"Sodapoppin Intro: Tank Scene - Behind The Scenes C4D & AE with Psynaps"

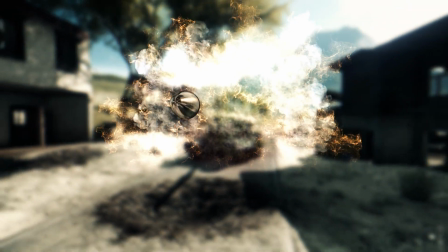0:00 Hey, what's up guys? Synapse here. And in this video, I'm gonna go behind the scenes for Soda Puppin's intro, and I'm gonna show you exactly how I made it.
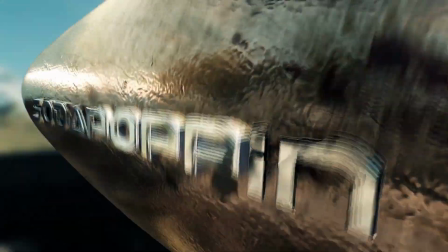0:09 And the video took a long time to make. It has a number of different scenes in it, all the way from Ironforge to the Dark Portal,
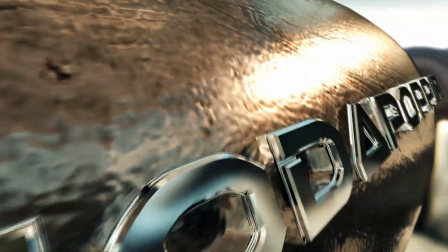0:17 to this cool bullet scene coming out of the tank, all the way to some crazy 3D text.
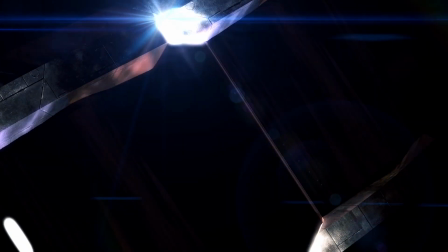0:23 And so for each scene, there was a whole different arrangement of methods and programs that I use to make each scene.
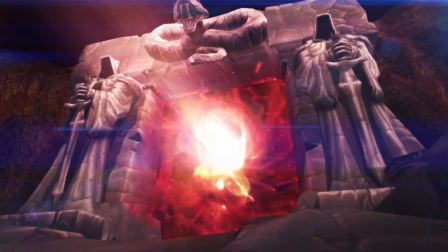0:30 So let's take a look at the tank scene. A tank fires a bullet.
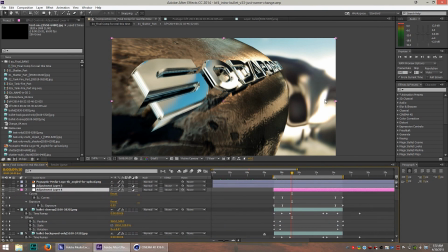0:34 And here in After Effects, and there's like this little vapor trail in the back to give you the idea that the bullet's flying through the air. So this is After Effects right here, and this is what it looks like after the 3D is already done.
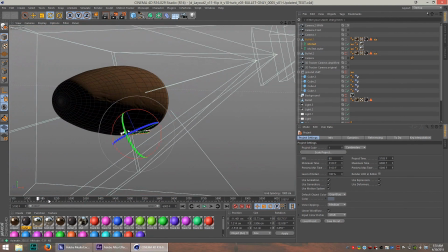0:48 But let's take a look at what it looks like in Cinema 4D. Cinema 4D really brings your edits to life because you can go in and customize
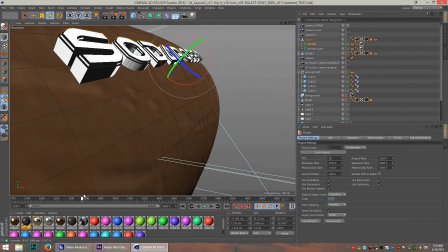0:56 the camera angles and get the textures and reflections and lights just right.
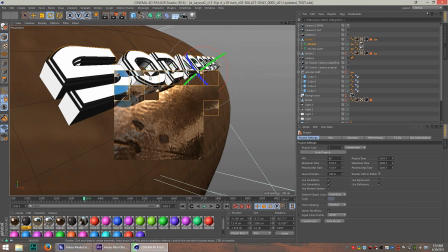1:01 One trick that I do to get the lighting just right in these files, I used a battlefield scene as the background.
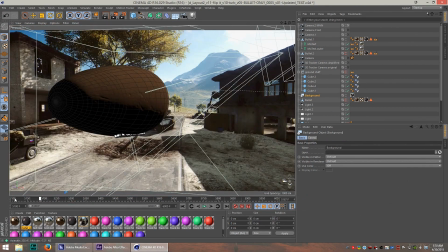1:07 So right here, if I take a look at what the background looks like, you can see it kind of matches the scene, but it's a little bit different.
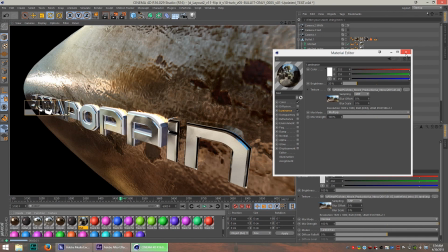1:14 So stay tuned if you want to see more of this. Make sure you subscribe to the channel and follow me on Twitch so you can see me as I make these live. And being a part of the chat, you can ask questions, get a lot of feedback. There's many artists that hang out in the live stream.
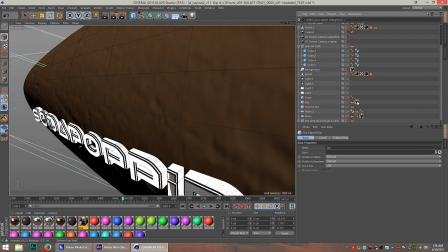1:32 So if I add a sky object and I add this footage to the sky
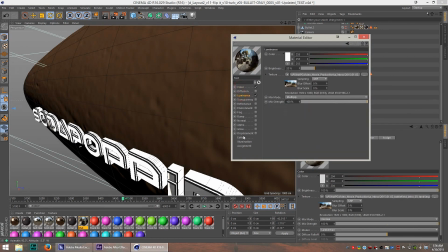1:37 and I add it on the luminance channel as well as the color channel and under this editor tab right here, you can click anime preview. all of a sudden the
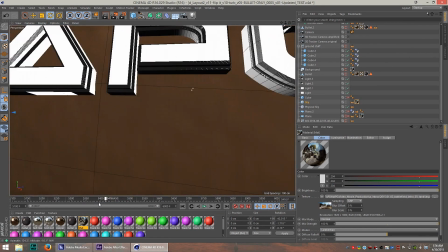1:48 footage will play in the background as the sky and when I render this it's gonna
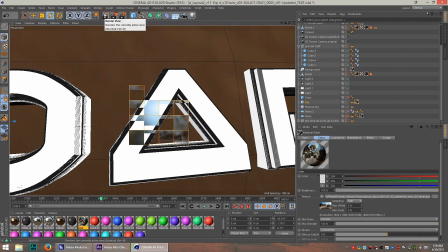1:53 reflect the sky off of that reflective text so you can see the
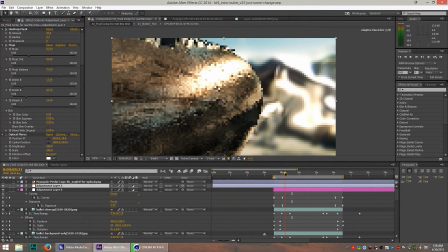1:57 blue sky off there and then so when you render this out what you end up
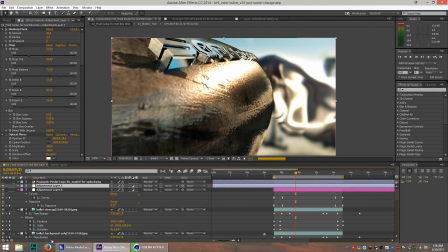2:02 with is this really cool looking bullet that's reflecting the sky.
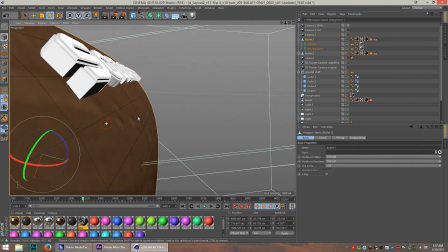2:07 The bullet itself is just a bullet that I found online and it's not really a tank shell
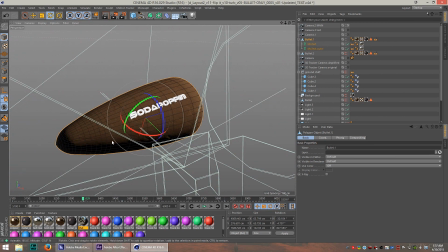2:16 but it doesn't matter because it looks really cool coming out of the tank and that's kind of the point some people might realize that others may not so if you notice something particular such as that let me know in the comments let me know what you think about this scene and let me know if you want to see it with your name in it
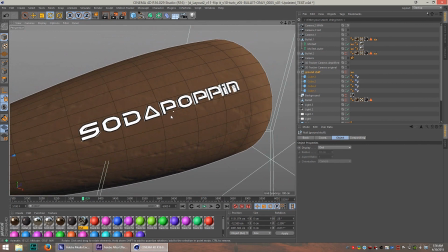2:33 i'd be happy to make it for you i did make a 4k background with this scene that looks super cool and i put it
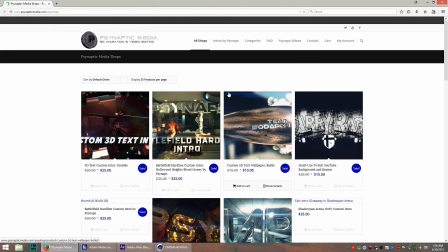2:39 up on the scy shop If you guys are interested, check out the SciShop and here, here's what it looks like when you go to the SciShop.
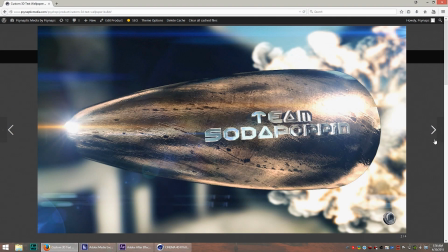2:49 You can get this customized with your name in it. Here's a few others that I gave away on the stream with people's names.
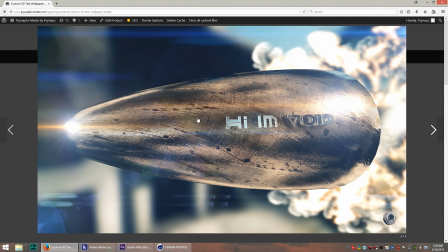2:56 This is probably my all time favorite background just because it's so shiny. It just looks cool. Just looks crisp. and it's 4k resolution so it looks super crisp even on a 1080 monitor and there is also a
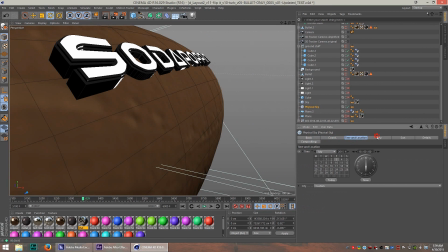3:14 physical sky that's enabled here and the reason I put a physical sky here is just for
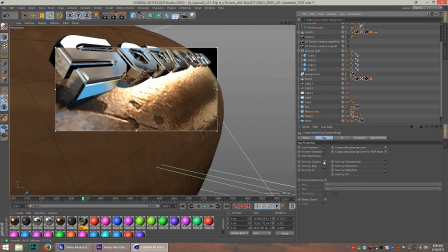3:20 the Sun with a compositing tag even though you can't the camera doesn't see it it's
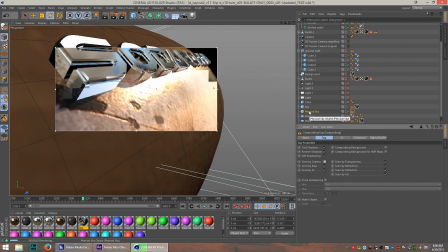3:26 still contributing some light onto the scene which is pretty cool.
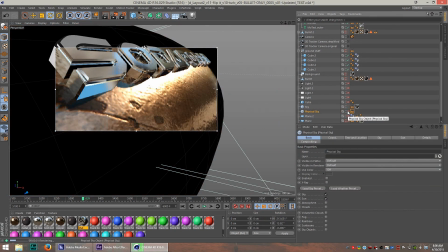3:30 So if I toggle it off, you can see that the scene gets a lot darker.
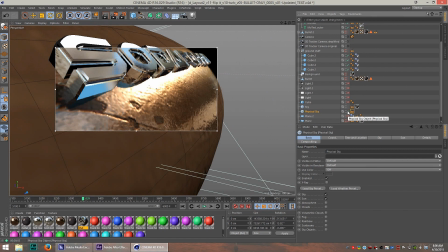3:36 Toggle it on and you get this really cool reflective light over the bullet. So the physical sky is providing kind of that sunbeam that's coming over the bullet. Really gives it this very reflective look.
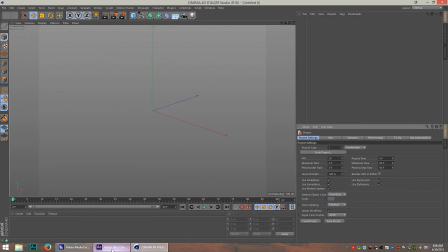3:51 So the first thing I did to make this happen was I captured some footage from Battlefield,
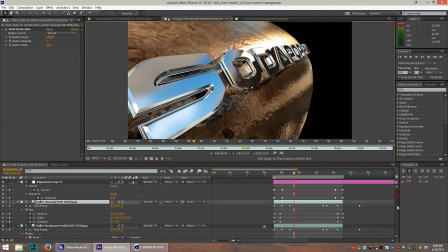3:57 and this is a Battlefield scene.
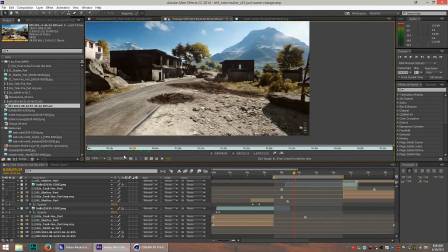4:00 So I took this Battlefield footage right here, and all it is is me in spectator mode flying up to the tank.